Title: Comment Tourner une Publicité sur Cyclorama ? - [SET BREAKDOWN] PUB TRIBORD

Mais ces repérages et ces photos nous servent également ben, à prévoir un plan de feu, savoir où est-ce qu'on va positionner nos lumières avant d'arriver directement sur le set. Ce set-là, on avait besoin de créer une image très organique, très vivante, très solaire.
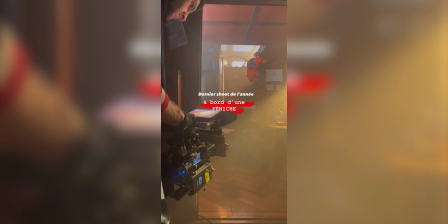Faut savoir que d'ailleurs ce jour-là il pleuvait des cordes, donc tout ce qu'on voit à l'image c'est complètement faux.
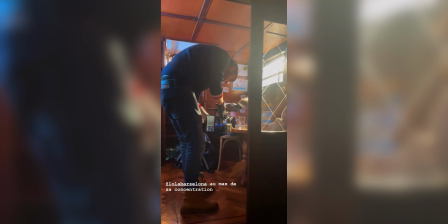Pour parler purement caméra, il y avait donc la Red V-Raptor comme je vous l'ai dit avec les Canon FD
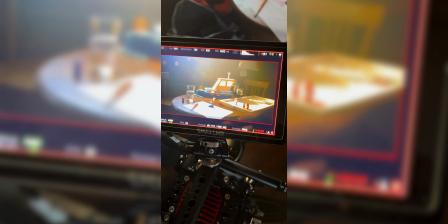35mm F2, donc ça donne un très joli flair, ça donne un très joli bokeh. J'avais pas besoin de beaucoup de plans, donc je savais que j'avais principalement que des plans sur pied, j'avais 2-3 plans à main levée, et après j'avais une autre caméra qui était montée sur Ronin, ça c'était l'A7S III avec le 16-35 et qui me permettait du coup faire ma transition bah, du monde réel au monde imaginaire en passant par le sac. La CTS3 n'a joué d'ailleurs que sur ce plan là. Par contre, pour faire ce plan là, j'ai dû prendre, je sais pas moi, 15 ou 20 prises pour être sûr d'avoir différentes vitesses, différents basculements, être sûr que ça allait matcher en post-production. Donc on l'a fait et refait. Un grand merci d'ailleurs aux acteurs, en tout cas à Alix qui était présente.
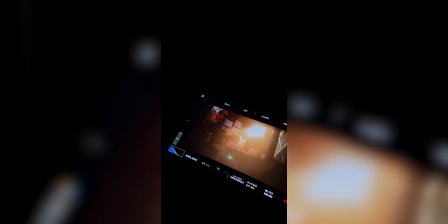C'est une petite de 3 ans, mais franchement elle a bien joué le jeu et ça c'était vraiment top. Et on est d'ailleurs très très satisfait du résultat sur cette péniche. Alors ça c'était pour la partie caméra, mais pour la partie lumière, comme je vous l'ai dit, on avait besoin de recréer un soleil. Ce soleil là a été recréé de toutes pièces parce que on l'a vu, il pleuvait des cordes. Discord.
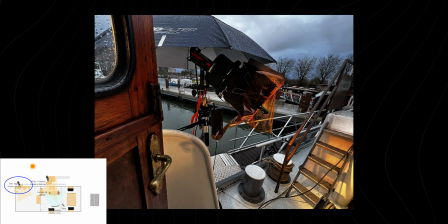On a mis du coup une 300 sur l'extérieur, une 300D de chez Aputure avec une gélatine CTO full dessus. On avait également le Fresnel et des volets. Ça permettait de contenir la lumière et aussi de gagner un petit peu en intensité.
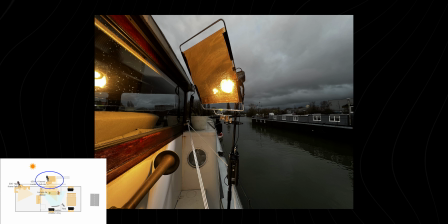Et on avait une autre source lumineuse qui était positionnée un petit peu plus loin sur le ponton, sur le bateau, mais toujours dans la même direction, toujours en contre de la caméra pour simuler toujours pareil ce soleil-là. À l'intérieur de la cabine, on a fait jouer un tube qui était positionné du côté des ombres pour bleuter un petit peu les ombres. Il était soit en température Kelvin très froide, soit en cyan. J'ai plus exactement ça en tête. Mais voilà, l'idée était vraiment juste de bleuter un petit peu les ombres et pour bleuter encore plus d'ailleurs les ombres et éviter d'avoir des hautes lumières beaucoup trop orangées. J'ai basé ma température Kelvin à 4000, ce qui permettait justement d'adoucir un petit peu le CTO en extérieur et de bleuter un petit peu la lumière d'ambiance.
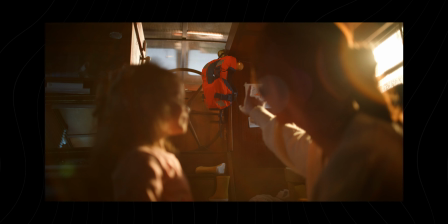On avait aussi une petite lumière qui venait un petit peu rehausser le gilet, parce que le gilet en fait était positionné dans la scène, il était positionné au-dessus des escaliers.
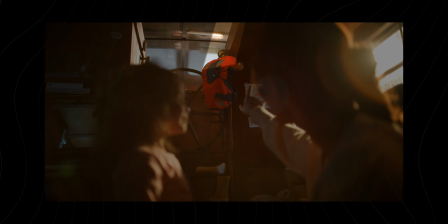On avait Emilien qui tenait une petite minette juste au-dessus du gilet, il hollywoodait la lumière, ça s'appelle hollywooder quelque chose dès qu'on la tient comme ça. Et ça permet juste de venir rehausser un petit peu ponctuellement le produit en tenant cette minette au-dessus. Mais contrôler la lumière, c'est pas simplement en ajouter, c'est aussi en enlever. Et en fait, on est venu borgnoler toutes les entrées lumineuses qu'on avait à l'intérieur de la cabine. Donc on avait une, deux, trois fenêtres. Les trois fenêtres ont été bloquées. On a juste laissé la fenêtre qui nous laissait entrer le coucher de soleil. Pour terminer cette vidéo, ce que j'en tire réellement, c'est un travail d'équipe énorme parce que sans Lola, cette vidéo n'existe pas.
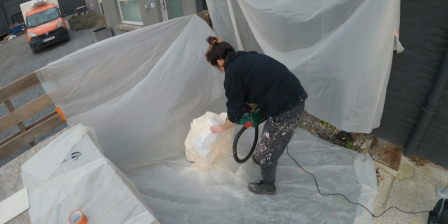C'est elle qui a créé le concept, c'est elle qui a créé les décors. On a vraiment un résultat qui est top. Également, toute la partie technique, les lumières, la caméra, les personnes qui étaient sur place, franchement, c'était super bien.
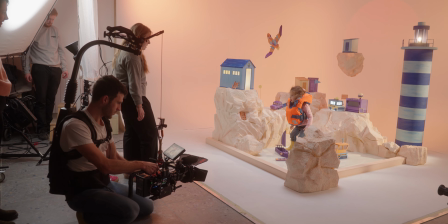Au niveau de la direction, pareil, direction de prod, comme j'ai dit, sans Léonie, on n'avait pas non plus une Alix qui allait vouloir porter le gilet. De facto, on n'avait pas de pub.
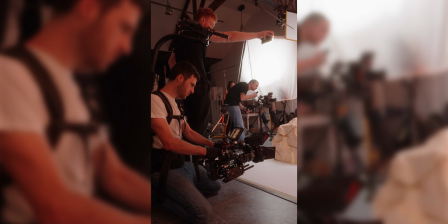Donc voilà, c'est un travail d'équipe qui est énorme et c'est là où de plus en plus je m'en rends compte, c'est qu'en augmentant sur les prods, en ayant des prods de plus en plus grosses,
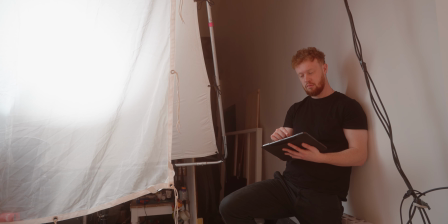on est obligé justement de travailler tous ensemble dans la même direction pour obtenir le bon résultat. Et aussi un point qui est super important, c'est d'avoir eu un client qui nous a fait confiance, parce que au début il nous présente le projet, c'est un gilet de sauvetage. En soi, on pourrait dire sur le papier que c'est un projet qui est pas sexy, c'est un produit qui est pas sexy.
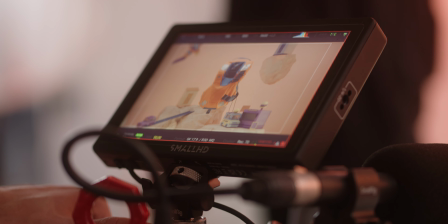Finalement, on a réussi à proposer quelque chose en termes de conception rédaction qui est poussé vraiment le projet. Est-ce que ça allait passer au niveau du client? Finalement, c'était un engagement ultra fort de la marque de Tribord, de la part de Tribord, parce que c'est une marque qui est habituellement,
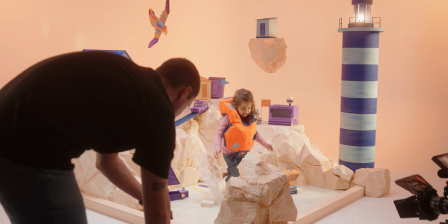quand on pense Tribord bateau, on pense obligatoirement être en dehors sur un bateau.
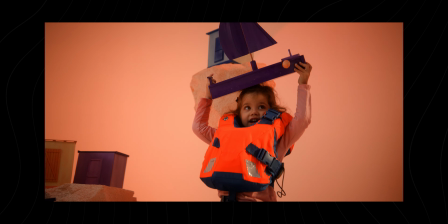Nous, on leur dit non, on va tout faire en intérieur dans un studio, le tout sur un décor miniature.
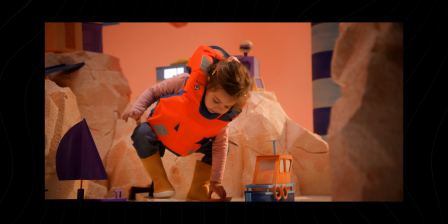Finalement, ils nous ont dit ok là-dessus.